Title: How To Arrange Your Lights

What's going on, guys, and welcome back to the channel. And today I want to show you guys how to go from this to this and then this, all using different lighting setups and arrangements.
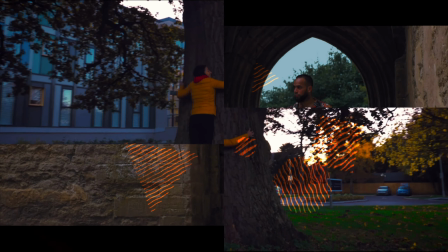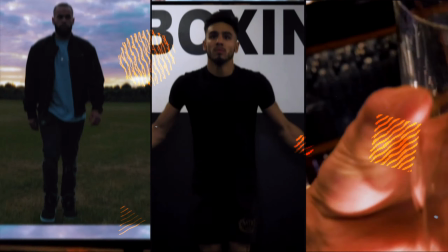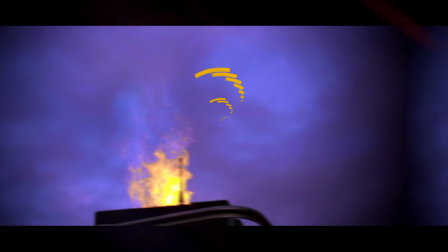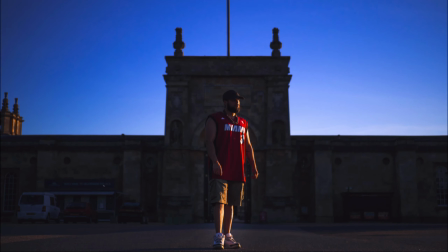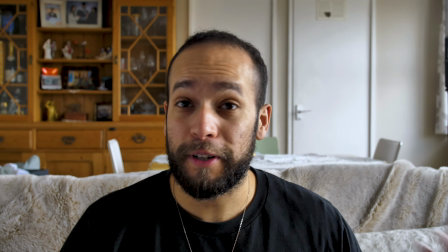(0:36)
So our first lighting setup is actually this one, which is no light setup,
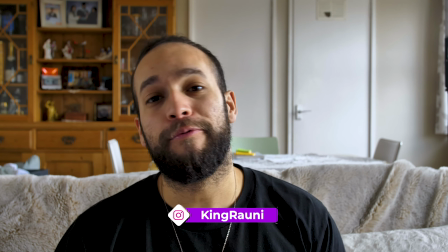(0:41)
and all we're doing is just letting the natural light from the outside come in and fill up the room.
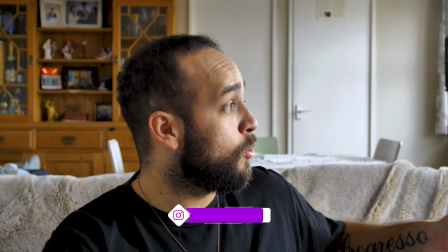(0:46)
So here I have all my curtains open from both my windows,
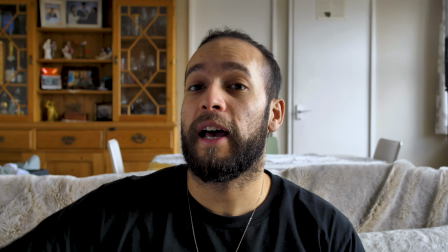(0:50)
and I've got my door open, letting even more light coming in through into the room.
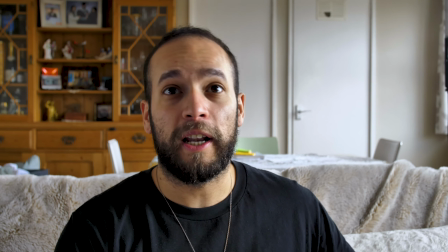(0:56)
So actually there's nothing really wrong with this, and here looking at my monitor, all the light coming into the room makes it look quite nice and quite natural.
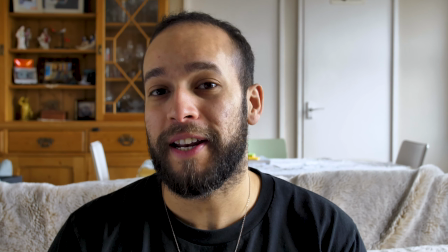(1:03)
And this is the look that most beginning YouTubers will go for when they don't have any light and they just film off their phone next to a window or whatever.
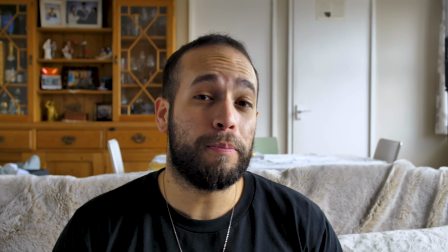(1:12)
They'll film with natural light coming in because it doesn't look too bad. The only problem with this is that the light keeps constantly changing.
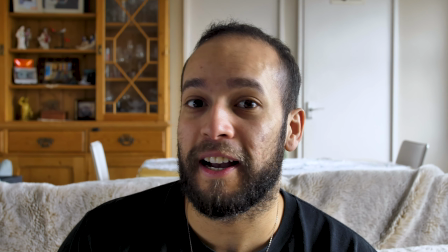(1:19)
So say if a sun goes over a set of clouds, meaning there will be less light coming into the room, so the light won't be consistent, and it makes it look very amateurish.
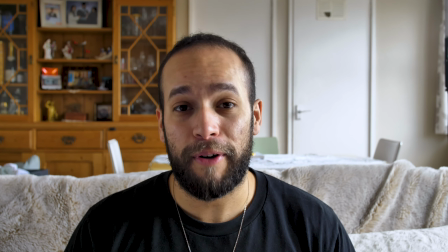(1:28)
Now, I'm not saying that you shouldn't shoot with natural lighting, just because some of my favorite directors, all they do is shoot with natural lighting, but it's controlled natural lighting.
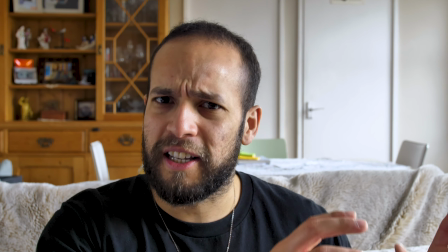(1:36)
So they look at when the sun's gonna be at a certain time.
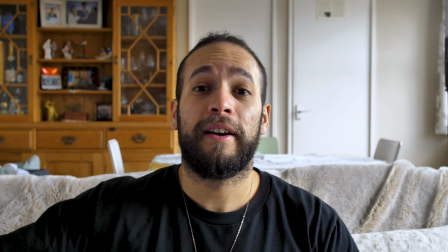(1:40)
They might shoot indoors and they know that the sun's gonna come in and it's gonna light up the room in a specific way.
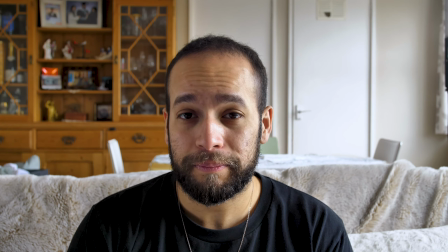(1:48)
So it's all very controlled natural shooting. But this inherently, it doesn't look bad, and it's actually quite nice.
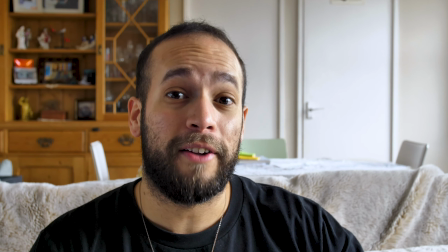(1:55)
But I know that as soon as the sun comes out of the clouds, you're gonna get this really
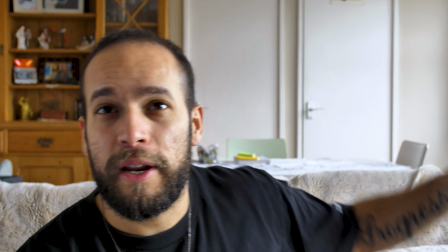(1:59)
big glare of yellow sunlight coming in through the window, completely throwing off my lighting.
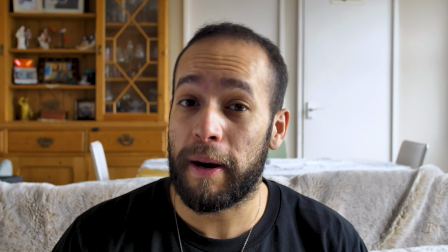(2:04)
So this is all very natural, but it can be very unbalanced and uncontrolled.
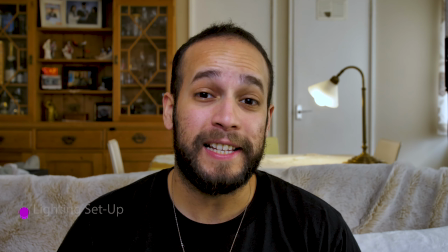(2:09)
But that's the first lighting setup. So this is my next lighting setup, and what I've done is I've closed off my curtains from both sides.
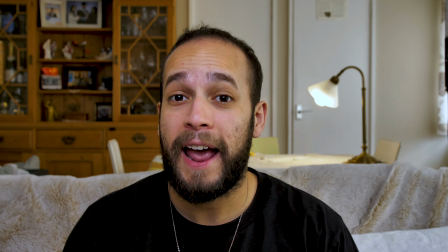(2:16)
I've closed my door so there's no light coming in, and I've added just one light here in front of me.
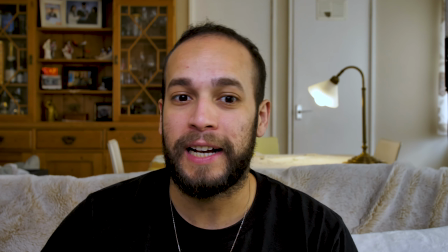(2:22)
Which a lot of you will be using something like a ring light,
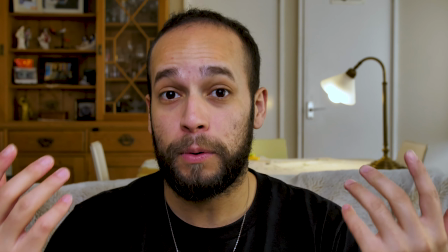(2:26)
which will be directly in front of you, lighting up your whole face, making it very nice and bright.
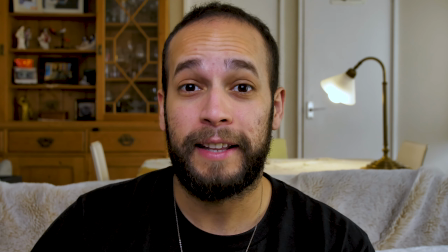(2:32)
And we like to call this high key lighting, that fills up your whole face and makes everything look quite bright.
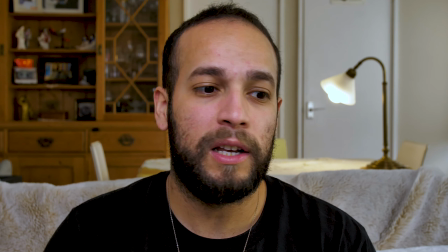(2:37)
And what I've also done is I've added a lampshade in the background just to give the audience a bit of a point of interest to look at and not make the frame look boring.
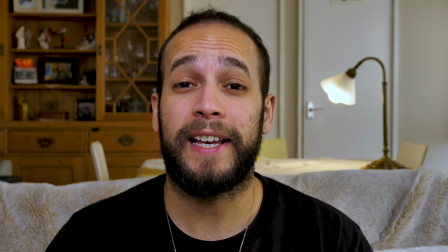(2:46)
So this is a really simple lighting setup that only involves one or two lights.
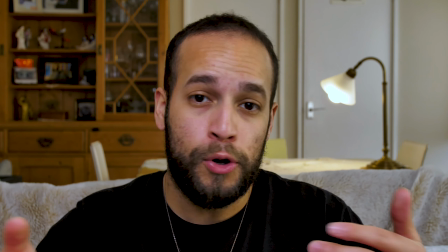(2:51)
Maybe your ring light that you've just bought, or your LED panel that goes on top of your camera,
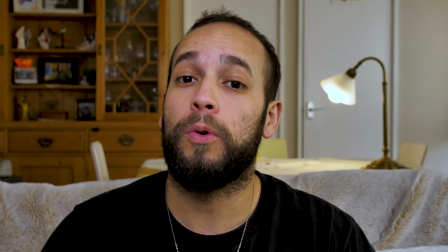(2:55)
and just one ambience light or a practical light that we like to call, that goes in the background just to give the audience a point of interest.
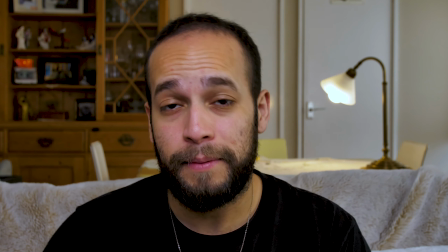(3:02)
And like I said, make the frame look less boring.
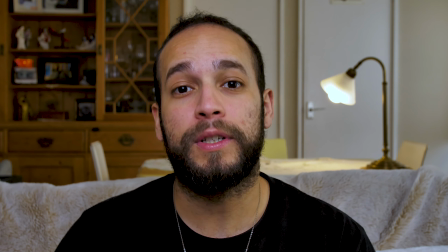(3:05)
Now I'll show you what it looks like without any of these lights turned on, and I'll turn them on step by step so that you can see what it looks like.
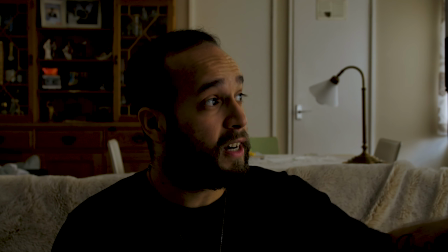(3:12)
So here is with just my curtains closed and my door to the side closed.
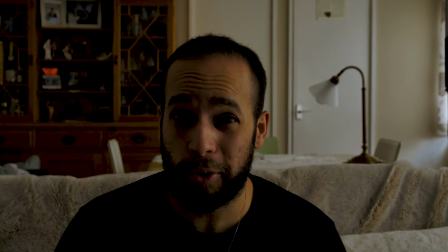(3:17)
As you can see, it's a very horrible image. It's quite dark and it doesn't do anything for me.
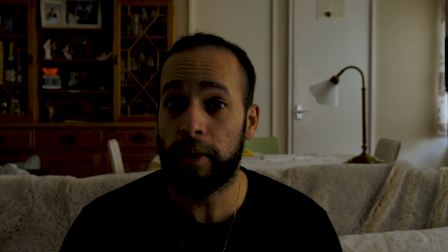(3:22)
So we're gonna start turning them on, introducing lights one by one. So the first thing I'm gonna do is I'm gonna introduce my key light, I guess, which is right in front of me,
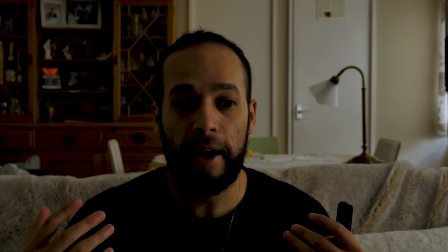(3:31)
which will give me a very frontal directed light, filling up my whole face.
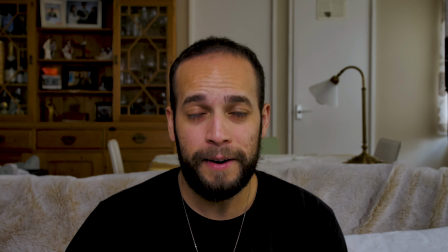(3:37)
This is what it looks like here. So again, much better.
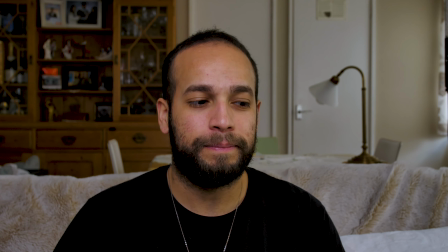(3:41)
Now you can see my face clearly, and it gives you something, I would say, better to look at, but I don't know, you guys can be the judge of that.
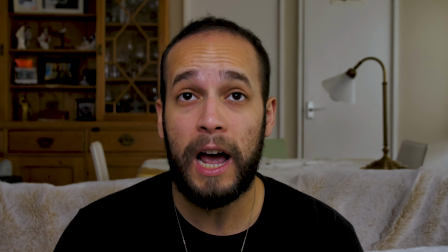(3:48)
But it gives you something to look at and something to pay attention to. And now we're gonna turn on my backlight or my practical light,
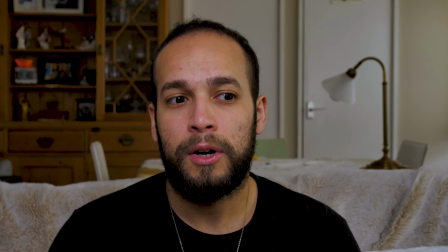(3:55)
just to give the frame more of a dynamic feel to it.
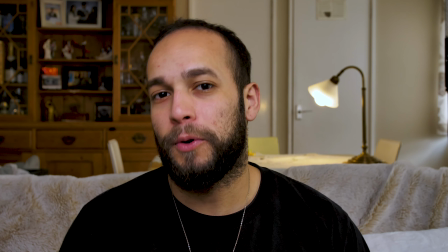(4:00)
So now we have my practical light turned on to the back of me,
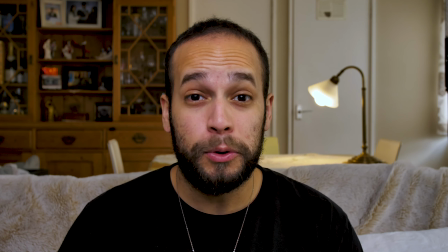(4:03)
and you can see that the whole image is just transformed by just using two lights and maybe blocking off some natural lighting.
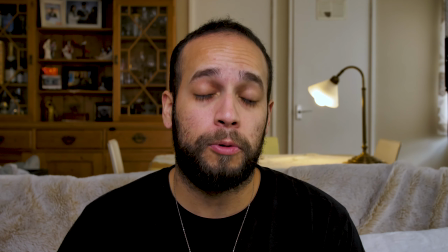(4:09)
So this is something that you can do at home, whether you're a beginning YouTuber or you just want to play around with different lighting arrangements.
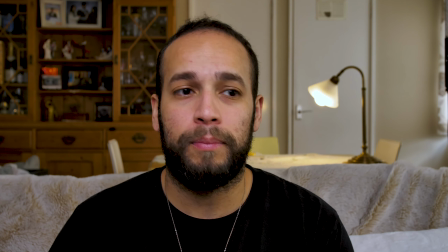(4:17)
This is one that's most highly recommended and universally used throughout the YouTube community.
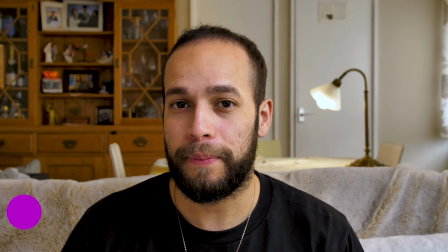(4:23)
So for this lighting setup, it becomes a little bit more complicated.
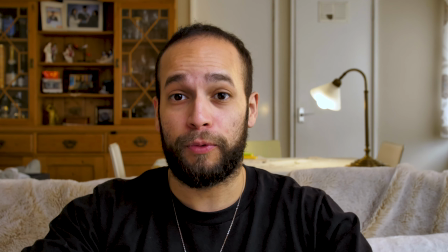(4:27)
And what I've essentially done, I moved my key light that was in front of me, that fill light or that high key lighting that I had before,
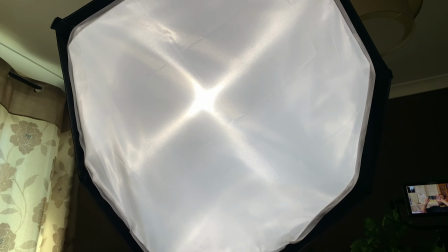(4:35)
and I moved it to about 45 degrees to my left side at an angle facing downwards so they can get to this side of my face,
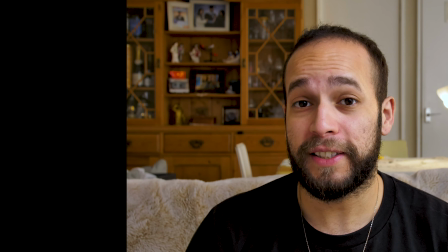(4:42)
and that's my key light now. So what this does, it creates a bit more contrast on my face.
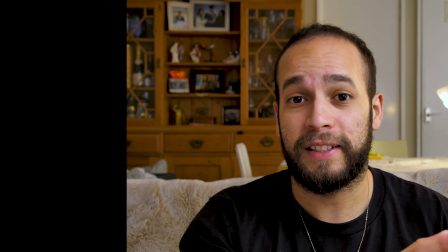(4:47)
So if I have one side of my face lit more than the rest, it creates a bit more contrast,
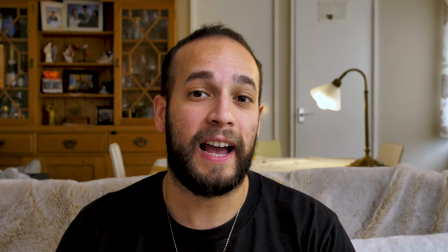(4:52)
and this adds depth to the lighting within my face or the subject that you're trying to light.
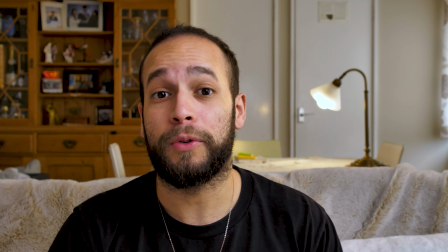(4:57)
So if you have one light to the side of your subject at 45 degrees angle, you can create a really nice contrast between the light and the shadows.
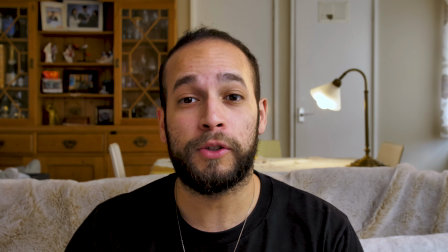(5:06)
Now what I've also done to this is, because I didn't want too much shadows in my face,
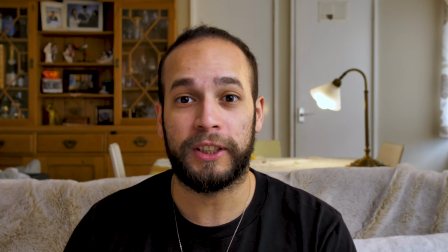(5:11)
I've added something like a fill light, which is I put onto the right hand side of me.
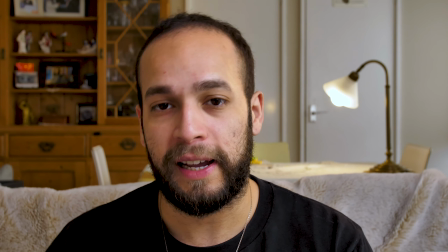(5:16)
All I've done is I've added a big reflector. It could be anything like a piece of whiteboard or anything that can reflect light.
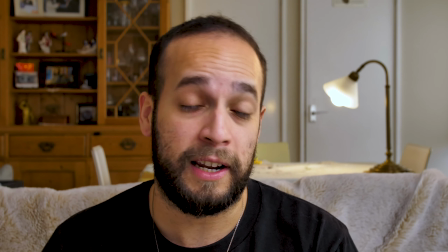(5:24)
Maybe not a mirror, don't use a mirror because that would be too much light in your face. Or maybe you can use a mirror, depends on what you want to use it for.
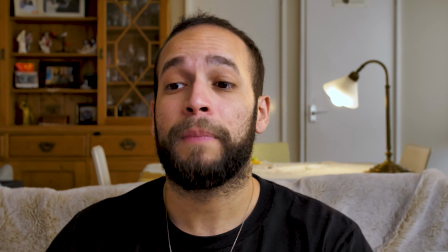(5:31)
Or depends what the look you're going for. But what I've used is, I've used a big round soft
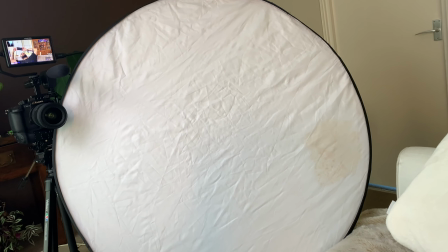(5:37)
reflector that bounces the key light back onto my face, taking away the shadowy areas of my face.
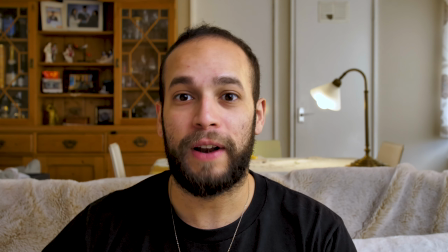(5:45)
And I'll show you what that looks like now if I remove this reflector or this fill light that's coming from my right hand side.
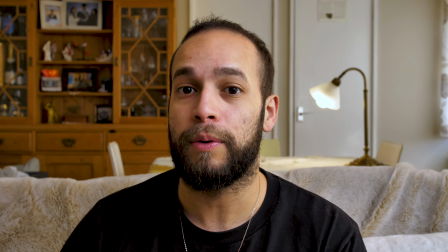(5:52)
So here's the lighting setup without the fill light or without the reflector. It's subtle, but it does make a difference.
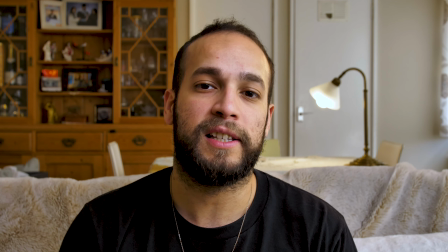(5:59)
And when you're looking at different lighting setups, depending on what you're using it for,
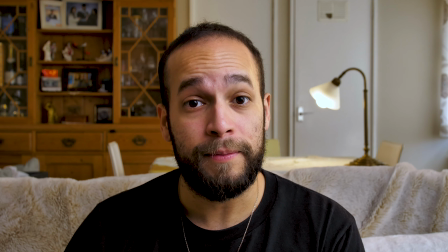(6:04)
it can be quite useful to have that fill light in there, or it can be useful to not have it there.
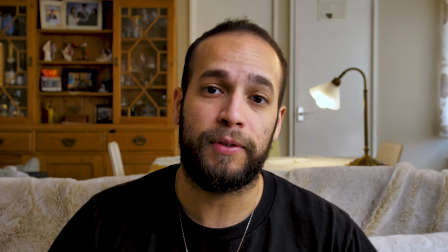(6:09)
It depends, again, it depends on the look that you're going for. But for this specific setup, I wanted to show you what it looked like, so I decided to keep it there.
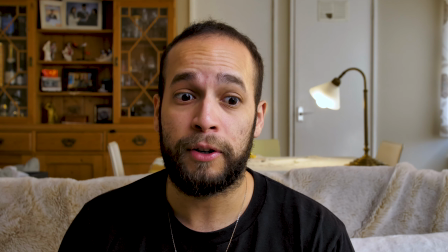(6:17)
And normally in my YouTube setups, I don't have a fill light. I don't even have more than 2 lights, which is my key light here to the right of me.
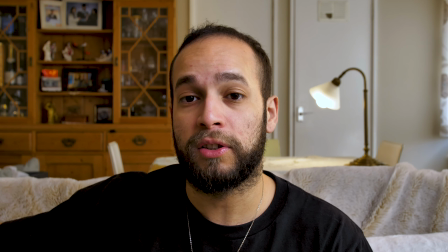(6:25)
And I usually have something called a rim light, which is to the left of me, but not directly in front,
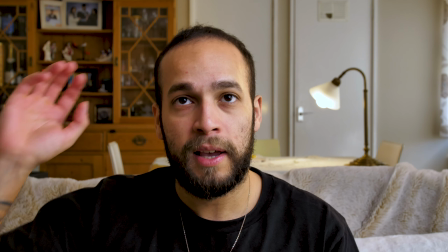(6:30)
more to the side, just to fill in the gaps around my shoulders and maybe a little bit on the side of my head.
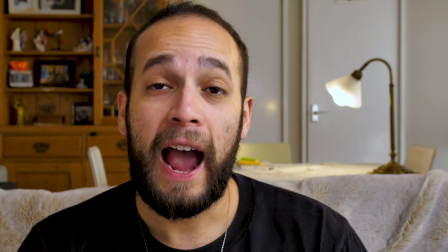(6:35)
So I've added the fill light back in just so I can continue explaining. And as you've noticed, I've kept the practical light here in the back of me.
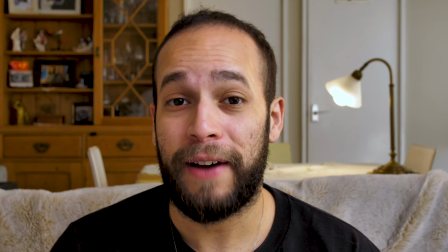(6:44)
What I've also done is I've added something called a backlight.
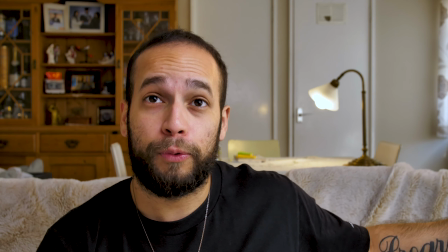(6:48)
What I've done is I've set up a light off a frame, which is essentially hitting the back of me.
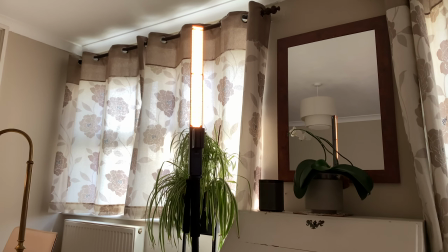(6:54)
And I've set it to the same color temperature as the practical light behind me to give it a
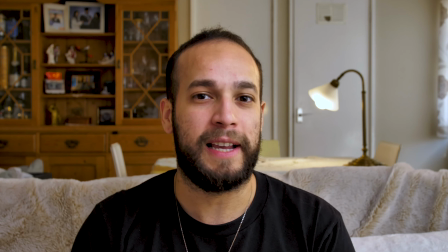(6:59)
sense that I'm within the space and the light's not coming out of nowhere.
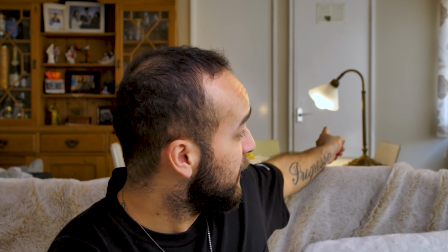(7:04)
So it makes it look like this light here, this practical light, is what's actually
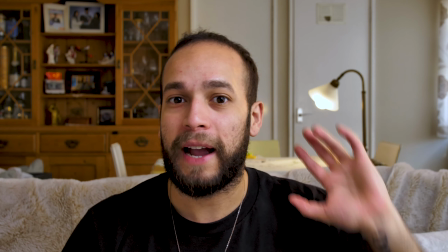(7:09)
filling the side of my face or the back of my head, I suppose, which is the backlight.
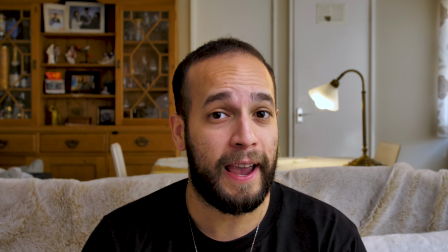(7:14)
So this is it with the backlight, and this is it without the backlight.
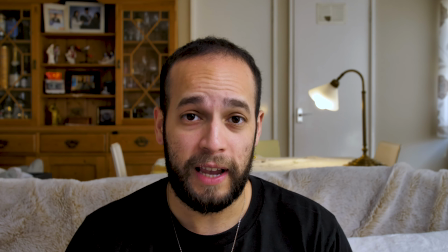(7:20)
So again, it's very subtle, but it does make a difference. And depending on what look you want to go for, you know, it can be very useful.
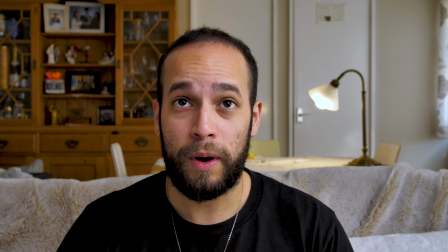(7:28)
Like again, I just wanted to show you guys what it looks like. So here is me with a backlight and without it.
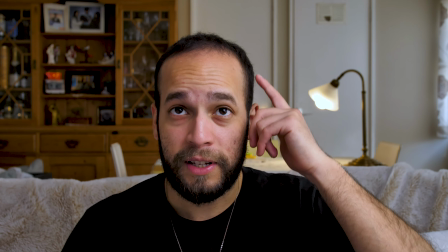(7:37)
So you can see here on the side of my face,
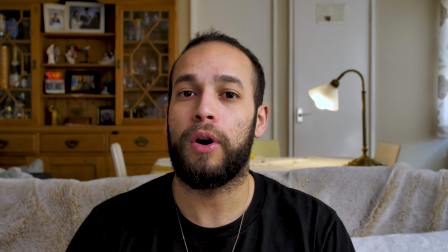(7:40)
it fills in the shadowy parts with a bit more of a tungsten or a yellow warm type of light,
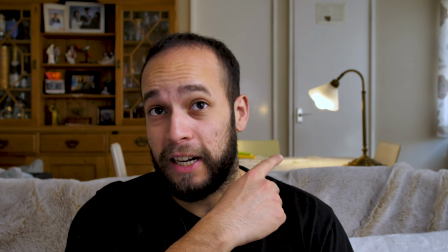(7:48)
which can be associated with the light that's coming from the background.
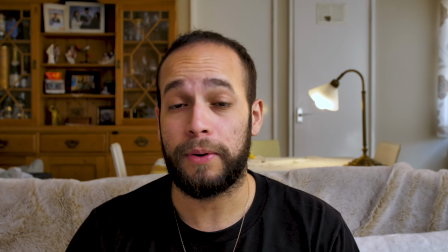(7:52)
So now again, I'll show you guys what it looks like without every single setup so that you can see how these lights affect everything essentially.
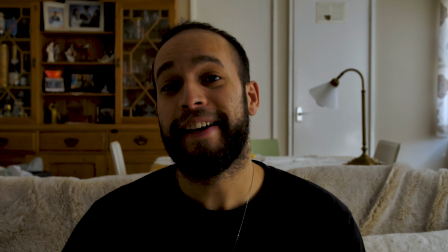(8:01)
So here I am again, completely in the dark with no lights. I'm going to start introducing all the lights so you can see what difference it makes.
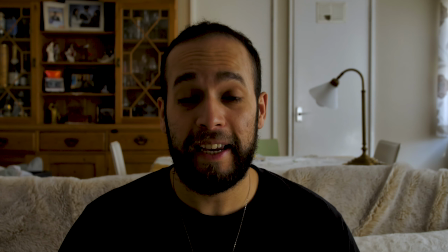(8:08)
First thing I'm going to start with is, of course, my key light. And here you go.